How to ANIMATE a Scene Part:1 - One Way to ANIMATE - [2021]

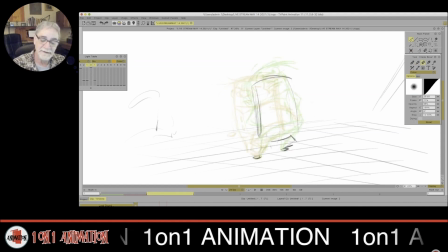12:38 Yeah, we got to keep looking. There we go. That feels pretty good.
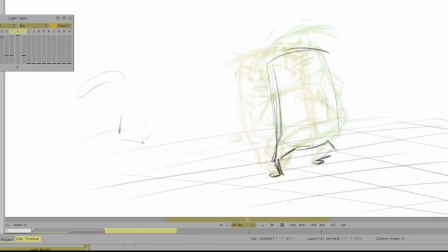Now I'm not going to push it too far. Maybe he starts to close his eyes here.
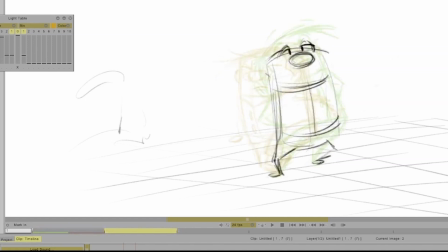He's turning just slightly around that way. Hair.
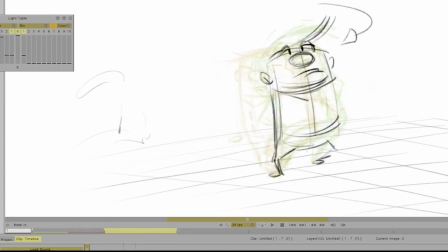13:16 Notice how in the hair I change the direction of it, also known as changing the shape. That's what gives hand-drawn all animation. That's what gives it, really that feeling of life.
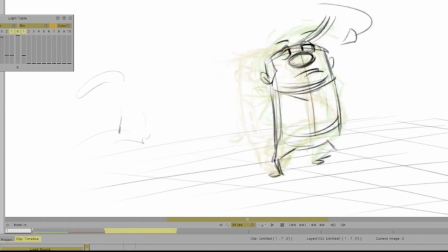13:32 You want to look for those changes shapes. Okay, arms are just starting to come off. I'm going to drag that hand.
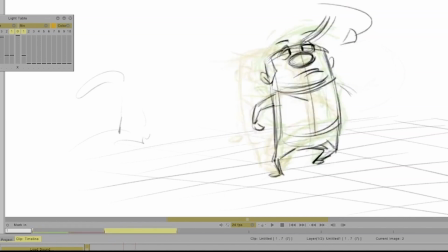13:46 Shoulder rhythmically coming over there. It's a little bit of twinning, so I want to break that up a little bit. So I'm going to bring this hand down here. What I mean by twinning is I don't want it to be symmetrical.
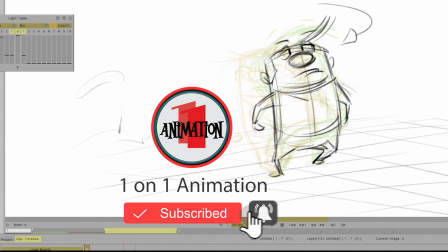14:00 I want it to be asymmetrical. So I broke it off by putting that hand down there.
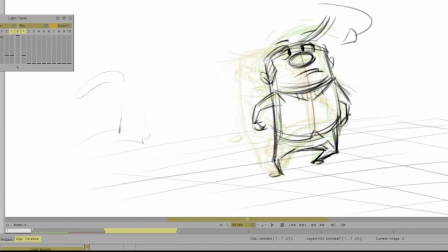14:08 And see, I've broken up the symmetry of his legs right there. Comes down. And this is where I'm going to add in another breakdown.
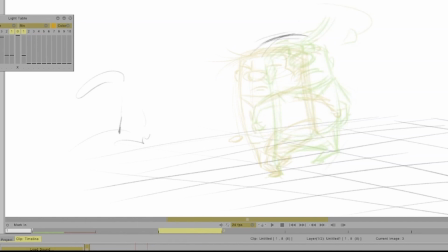14:25 A little bit of an up as he turns. Coming this way, up. He'll be pushing off this leg.
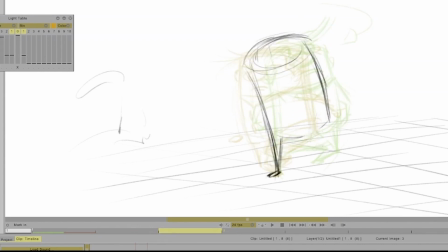14:44 And now coming up, but I'm going to drag it back a little bit. Maybe too much there. And you guys, there are points where I will, it just doesn't happen all the time.
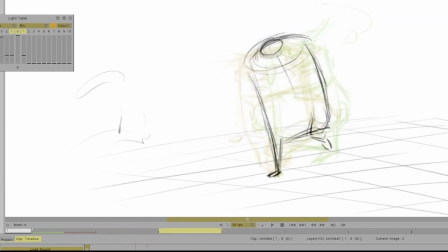15:02 I gotta feel it out. I gotta search. Maybe I want to have a stretch there.
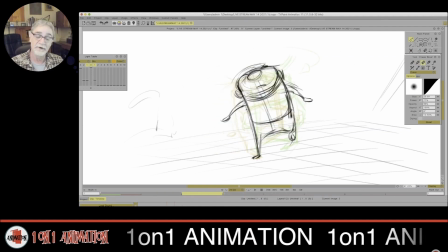15:13 And this is where, after I put that drawing in, this is where I'm going to make another change. Down.
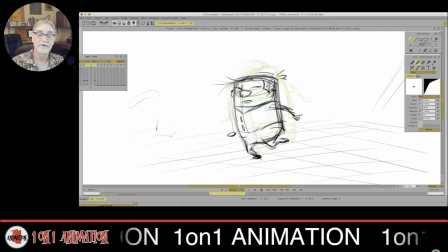15:25 And this is going to be my up right here to work from that drawing into this contact.
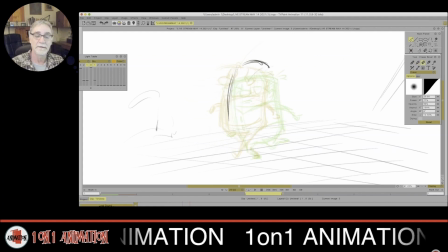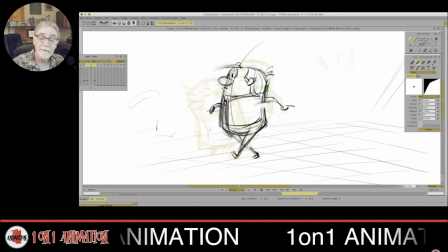A little more whip into this arm. Crossing over there. There we go. That feels a little more.
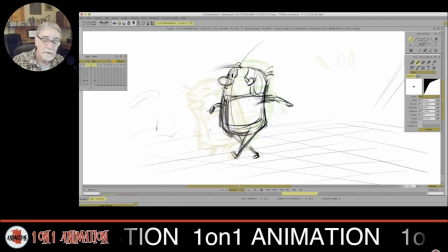I keep searching and changing.
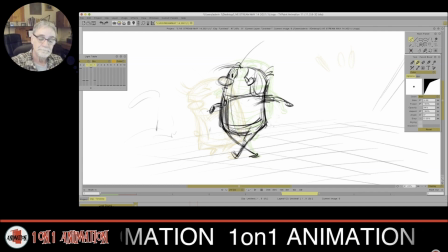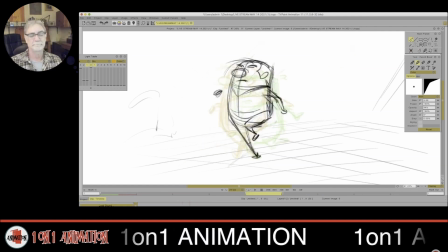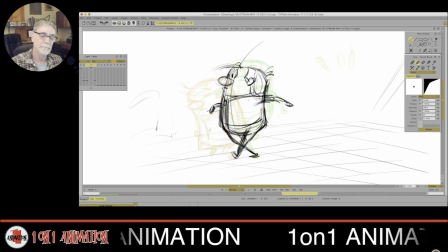16:29 Bend that knee.
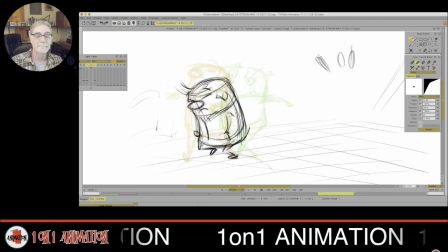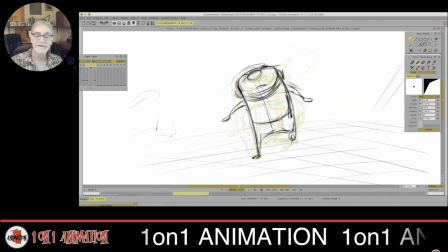16:36 Anticipation comes up. Down. Down.